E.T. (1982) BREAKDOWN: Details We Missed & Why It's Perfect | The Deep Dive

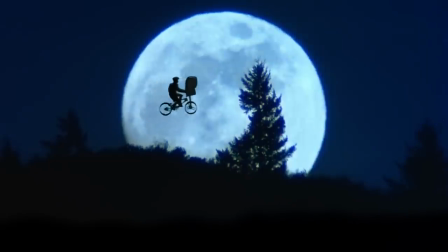993s
And that right there, I think, is why Spielberg, if you notice, kept Elliot pedaling in this shot,
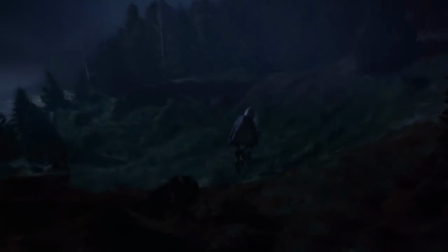998s
even though he doesn't need to, because it's not about E.T. making him fly, it's about a kid breaking free of boundaries.
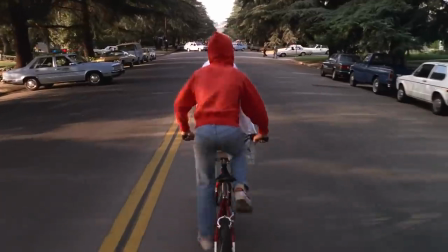1002s
And yes, I think we can all remember that first time we rode a bike. It ends the same way as it does here for Elliot.
Don't crash, please.
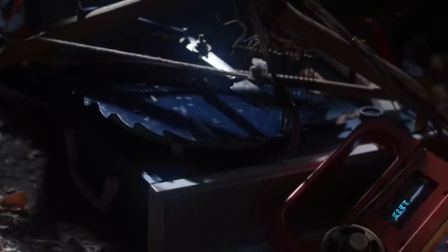1008s
I'm like, Elliot, you always crash at the end. As E.T. rigs up a signal to space, Elliot realizes he doesn't want his friend to leave.
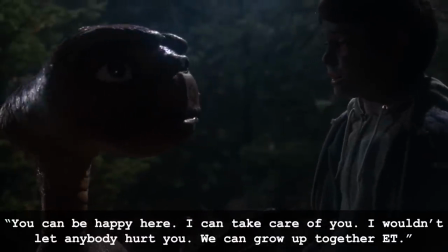1015s I could be happy here. I could take care of you. I wouldn't let anybody hurt you.
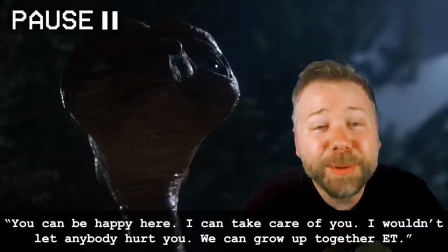1020s We could grow up together, E.T.
Oof, we can grow up together. Henry Thomas got this part by improvising a scene acting like someone was trying to take his dog away.
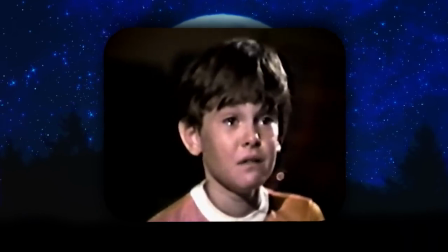1029s Can't take him away, he's mine! But it's not my choice. The president asked me to come here and get him.
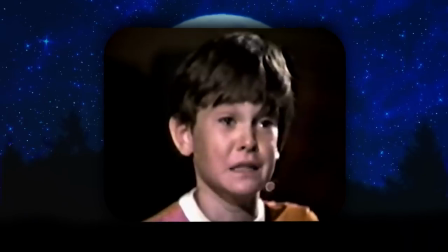1036s I don't care what the president says, he's my best friend!
And then off camera, Spielberg advises the adult in the scenario to cheer up Henry Thomas by saying he can keep the dog, and you can hear Spielberg's voice coming in at the end.
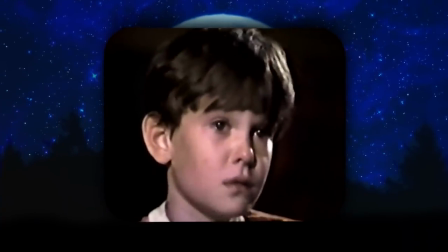1046s And then he'd be your friend forever. And I wouldn't take him away. Okay, kid, you got the job.
Spielberg really, really cared for the child actors on set. He shot the film in chronological order so that tomorrow for the kids would be the next day in the movie's chronology.
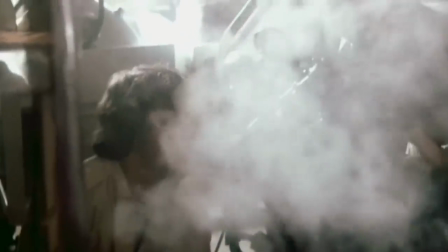1062s
And that way they could build a truly authentic relationship with E.T. That HBO documentary shows Spielberg really getting animated when directing Henry Thomas in the later scene.
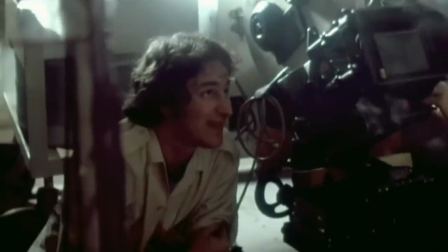1070s No, work yourself up even more. Work yourself up. Does this mean they're coming?
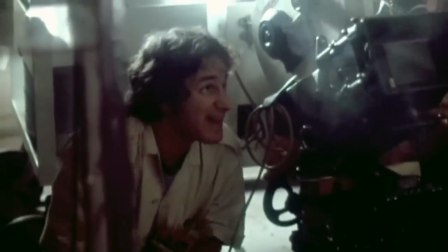1075s Bigger, bigger. Does this mean they're coming? Does this mean they're coming? Yes!
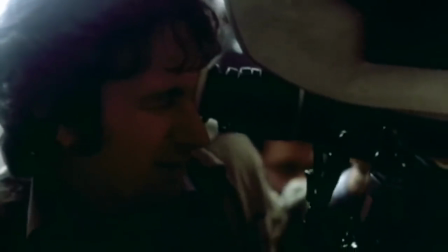1081s
And directing Drew Barrymore to cry, followed by him consoling her by having her dry the tears of her doll.
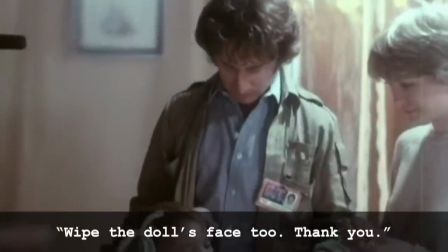1087s Hey, wipe the doll's face, too. Thank you.
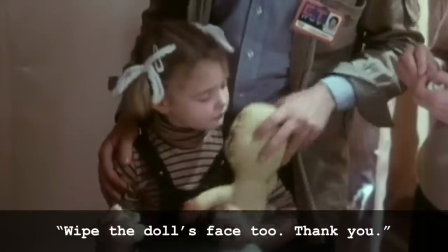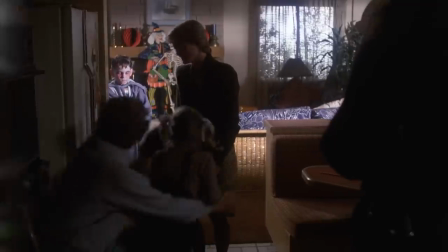1093s
Okay. So the next morning, Elliot returns, and Michael finds E.T. sick by the river.
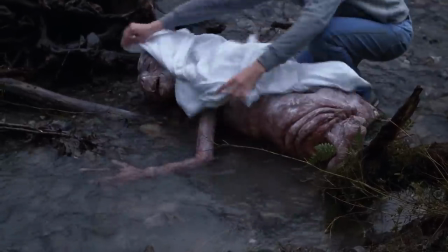1098s
It's the most horrifying thing I think I've ever seen in a kid's movie, and I love that they put a real-life raccoon next to that puppet.
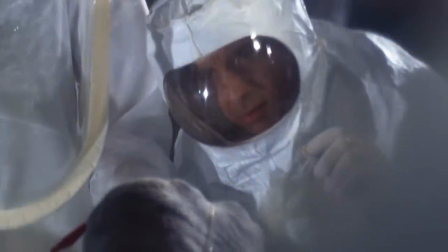1104s
So government agents take over the house, and we finally see the face of Keys, Peter Coyote, who shares a moment with E.T., and he reveals that he's pretty much a grown-up Elliot.
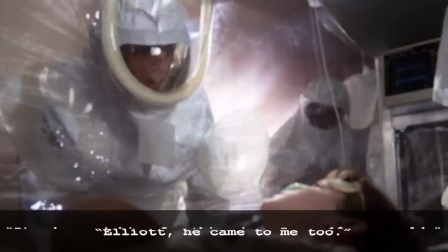1112s Elliot, he came to me too. I've been wishing for this since I was 10 years old.
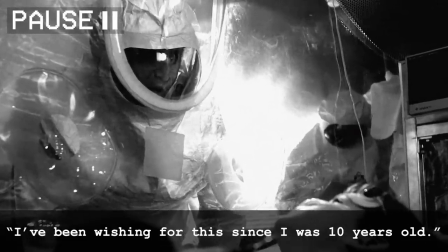1117s
I think Keys was just a lifelong believer, but I also like the interpretation that maybe when he was a kid, he saw a UFO or a UAP.
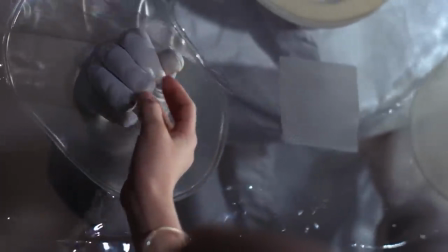1124s
During his and Elliot's exchange, I like how Spielberg draws a connection between them by using this trick of a character's face overlaid with a reflective surface showing what they are looking at.
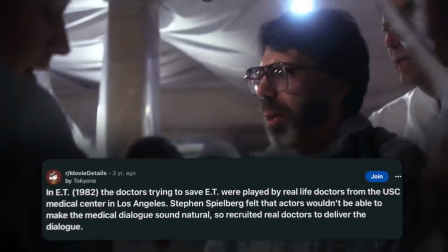1133s
E.T. goes into cardiac arrest, and Spielberg used real doctors and nurses from the USC Medical Center so that their medical chatter would be authentic,
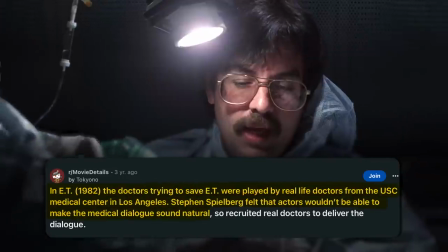1139s
and we'd really believe that this is a medical emergency where someone died, and E.T. does die, and it's awful.
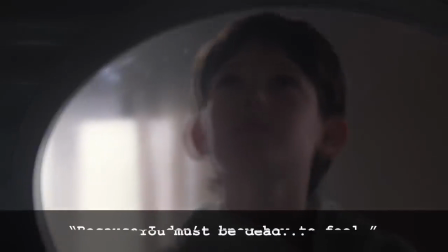1145s
And Keys lets Elliot have this moment with him.
Must be dead, because I don't know how to feel.
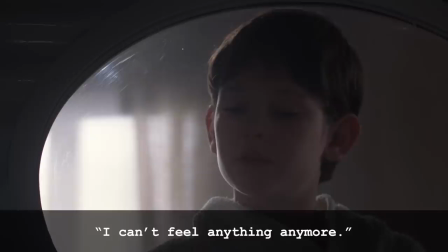1153s They can't feel anything anymore.
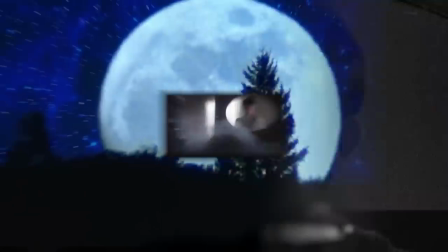1156s
What a profound thing for a kid to have to realize, that to lose someone is to struggle to regain how they made you feel when they were alive.
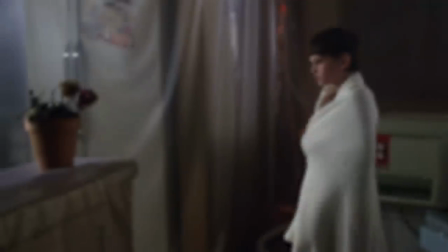1164s
Elliot tells E.T. that he loves him, and he walks away. And Elliot catches the flowers are coming back to life.
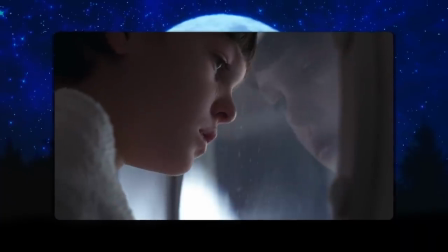1170s E.T. is alive again! His family's coming!
And I've always been so impressed with Henry Thomas's ability to pull off both realistic tears and fake tears.
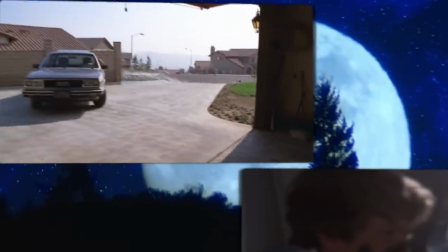1182s
And those earlier shots we saw of Michael backing the car down the driveway finally now pay off.
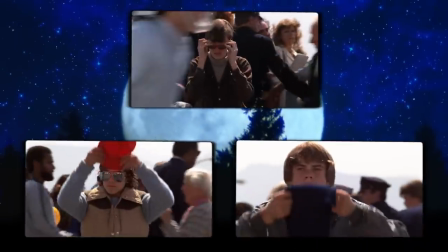1186s I've never driven forward before!
Meanwhile, Steve and Greg and Ty hop into D&D hero roles like their lives have been waiting for this.
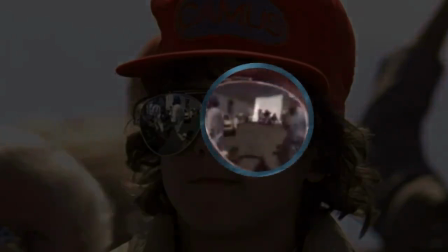1194s
And you can actually see Spielberg's camera crew in the reflection of Greg's aviators, but Spielberg smartly justifies it by showing various TV news crews behind Steve.
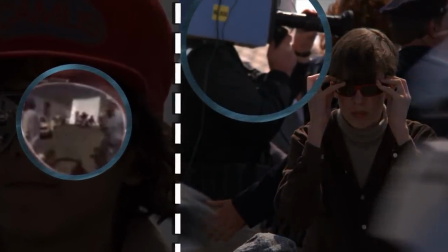1202s
So it just makes sense for people with cameras to be around there.
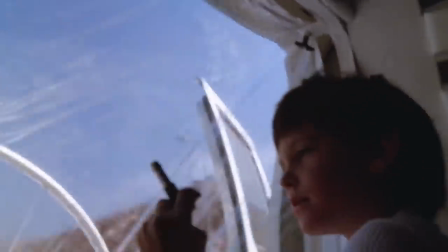1205s
During the chase, Elliot takes out the pegs for that quarantine tube, and in a move, smooth as silk, he tosses the last peg to the scientist.
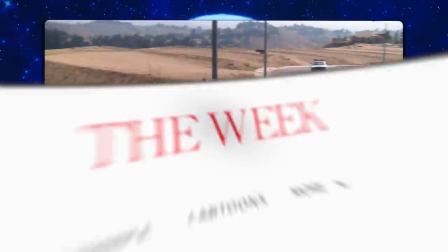1212s
No movie has made suburban biking look as cool as this movie does. The riders pulling off these jumps included BMX stunt doubles Robert Cardoza, Greg Maez,
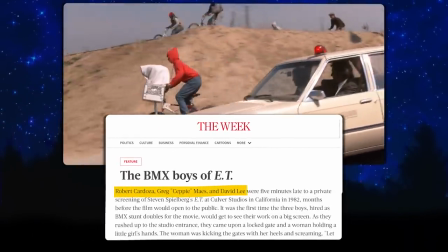1221s
and David Lee, who I want to shout out because for whatever reason they were not listed in this movie's credits.
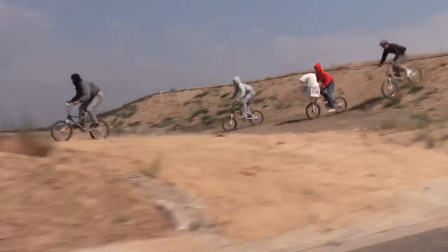1225s
This sequence holds up because it's not some implausible kids one-upping the adults hijinks that you see in other movies like Home Alone,
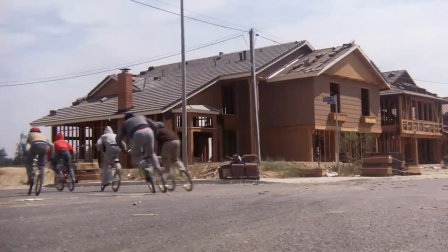1232s
but we really could imagine kids outmaneuvering cars in a neighborhood that they spend all their times riding around in and just having good teamwork skills from many nights playing D&D.